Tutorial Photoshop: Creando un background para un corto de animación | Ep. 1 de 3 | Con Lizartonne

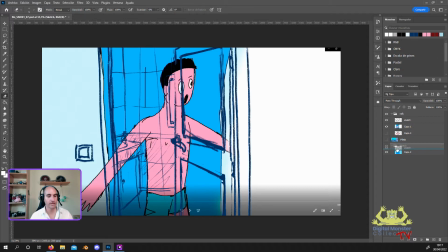482s
Bueno, no, lo voy a dejar donde estaba. Eso, bueno, generalmente utilizo el plano y hago el dibujo por encima porque yo tengo que ver también que donde coloco yo las cosas sea coherente y la escala y las perspectivas con lo que va a aparecer ahí de personaje. En este caso, este baño lo estoy haciendo un poquito más grande, ¿vale?
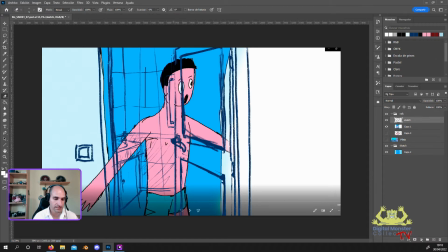501s
El personaje podría llegar un poquito más arriba, la puerta estando así un poco cerrada, igual. Pues eso, yo qué sé, si le llegase como estaría fuera de plano ahora mismo, pero igual estaría sacando como más de un palmo por encima y a lo mejor pues no sería necesario tanto,
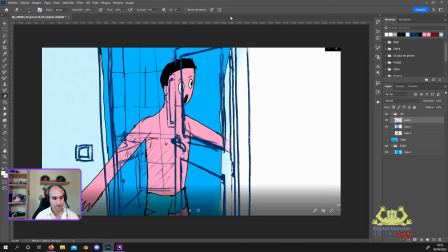518s
¿no? Estoy haciendo un poquito más grande. Sí, o sea, bueno. Más grande en cuanto a que podemos encogerlo para que luego coincida la escala. Bueno, yo me entiendo. La cosa es que lo hago un poco más grande el fondo porque luego así hay margen para que si queremos hacer algún movimiento de cámara no se nos vayan las cosas fuera de plano,
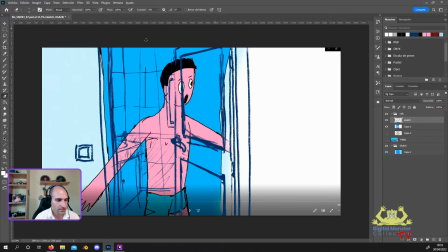536s
¿vale? Es como hacer una pequeña sangría alrededor y tal. De hecho, generalmente trabajo en tamaño de imagen.
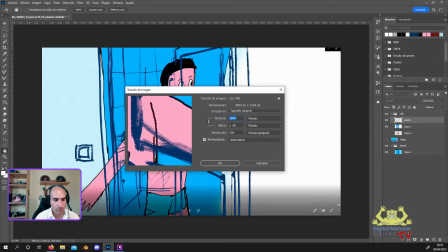547s
Bueno, trabajo en 4K generalmente y como un poquito por encima, aún así, del formato estándar, ¿vale? Y esto es simplemente para tener calidad suficiente a la hora de que si queremos exportar un PNG luego, yo qué sé, queremos hacer un zoom.
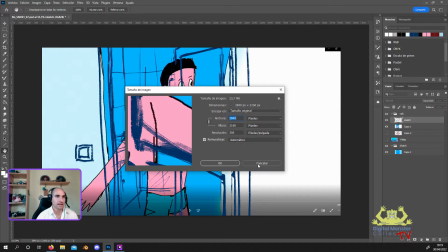564s
No queremos que al acercar la imagen o aumentarla de tamaños en los píxeles, entonces, al hacer el exportado después para subir a donde se vaya a montar la escena, cogemos la parte para, yo qué sé, si queremos este plano tal cual está.
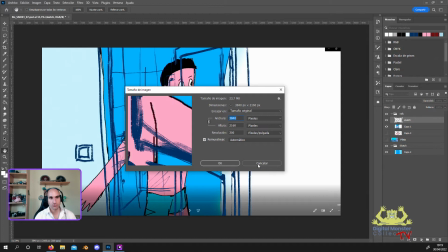579s
Lo exportamos en 1920x1080 en Full HD y lo exportamos así. Pero si en el plano siguiente, por ejemplo, quisiéramos un zoom a la cara del personaje y que se viera pues mucho más encuadrado alrededor de la puerta y no se vieran las paredes,
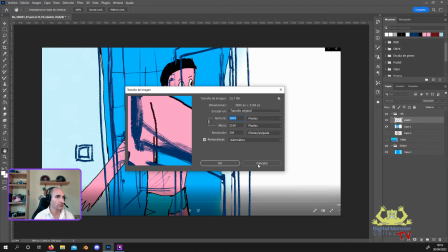593s
necesitaríamos hacer una exportación en la que ese recuadro más ampliado midiera esos 1920 por 1080 para que coincidiera. Entonces tenemos todo este margen de pues casi el doble, bueno, no, el doble justo, para poder hacer zoom todo lo que queramos.
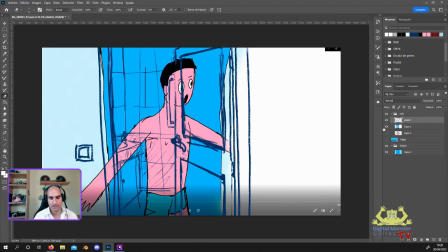609s
Vale, yo suelo trabajar así para cosas así de animación y tal, con fondos mucho más grandes para esto mismo. Luego a la hora de exportar ya se exportan del tamaño que sea, porque tampoco tiene sentido que cuando estemos montando la escena las imágenes sean tochísimas y pese la escena ahí un mogollón, porque no tiene ningún sentido.
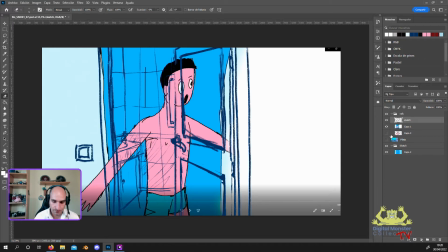628s
Vale, entonces nada, hago lo que es el boceto y luego pues planteo un poquito ahí
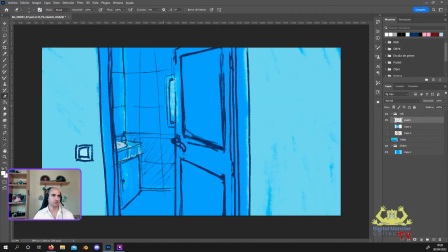636s
como el base color cutre, ¿no? Digamos, vamos a hacer una aproximación de cómo va a ser la luz. La escena anterior de esta sería otra escena de baño, os la voy a enseñar, ¿vale? O sea, son dos planos que van seguidos casi. Y en este caso, a ver, voy a poner el sketch aquí.
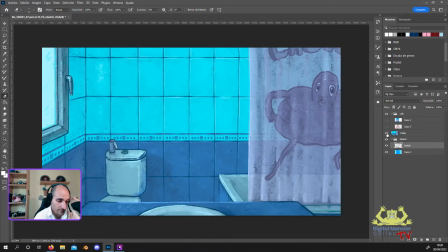657s
¿Vale? Esto es lo que pasa en el plano justo anterior, ¿vale? Nada, yo ahora, ¿por qué tengo esta referencia aquí? Porque necesito la paleta cromática justa de esto, porque estamos haciendo el baño otra vez, solo que ahora lo vamos a hacer desde fuera.
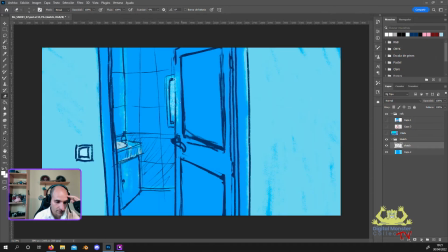674s
Misma pileta, mismos azulejos, la ventana y le vamos a añadir en este caso la puerta, el interruptor y esta pared. Aquí hay luz en la parte de fuera y en la ventana pues estaría entrando una luz un poco tenue, ¿vale?
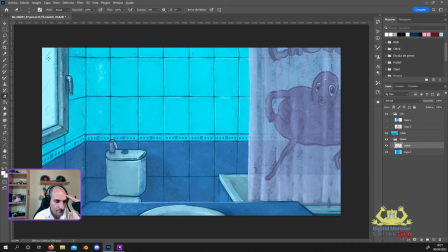688s
Que sería esta luz de aquí. No tiene una luz muy fuerte, ¿vale? Queremos que en cuanto salgamos del baño eso se apague un poquito.
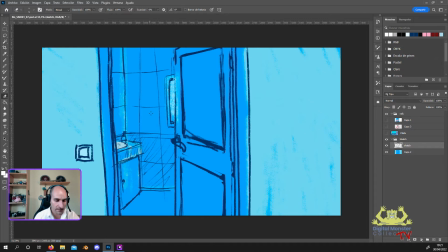698s
Entonces lo que vamos a hacer es esa misma paleta, pero vamos a intentar apagarla, que sea un poquito más oscura. Entonces lo primero que voy a hacer es pasarlo todo por esa paleta para que la relación entre cada color sea la misma y después en esa capa de color pues ya haré los ajustes para que coincida mejor.
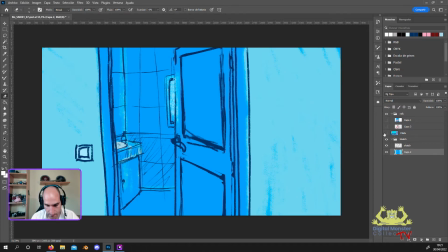715s
Y bueno, nada, voy a ir empezando a hacer porque si no voy a tirarme aquí hablando un montón de rato y no avanzamos.
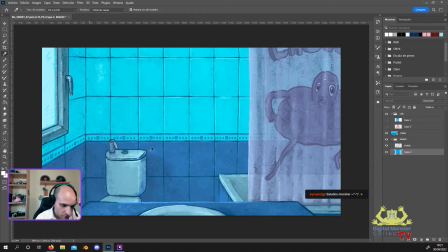723s
Vale, entonces el color base sería más o menos este.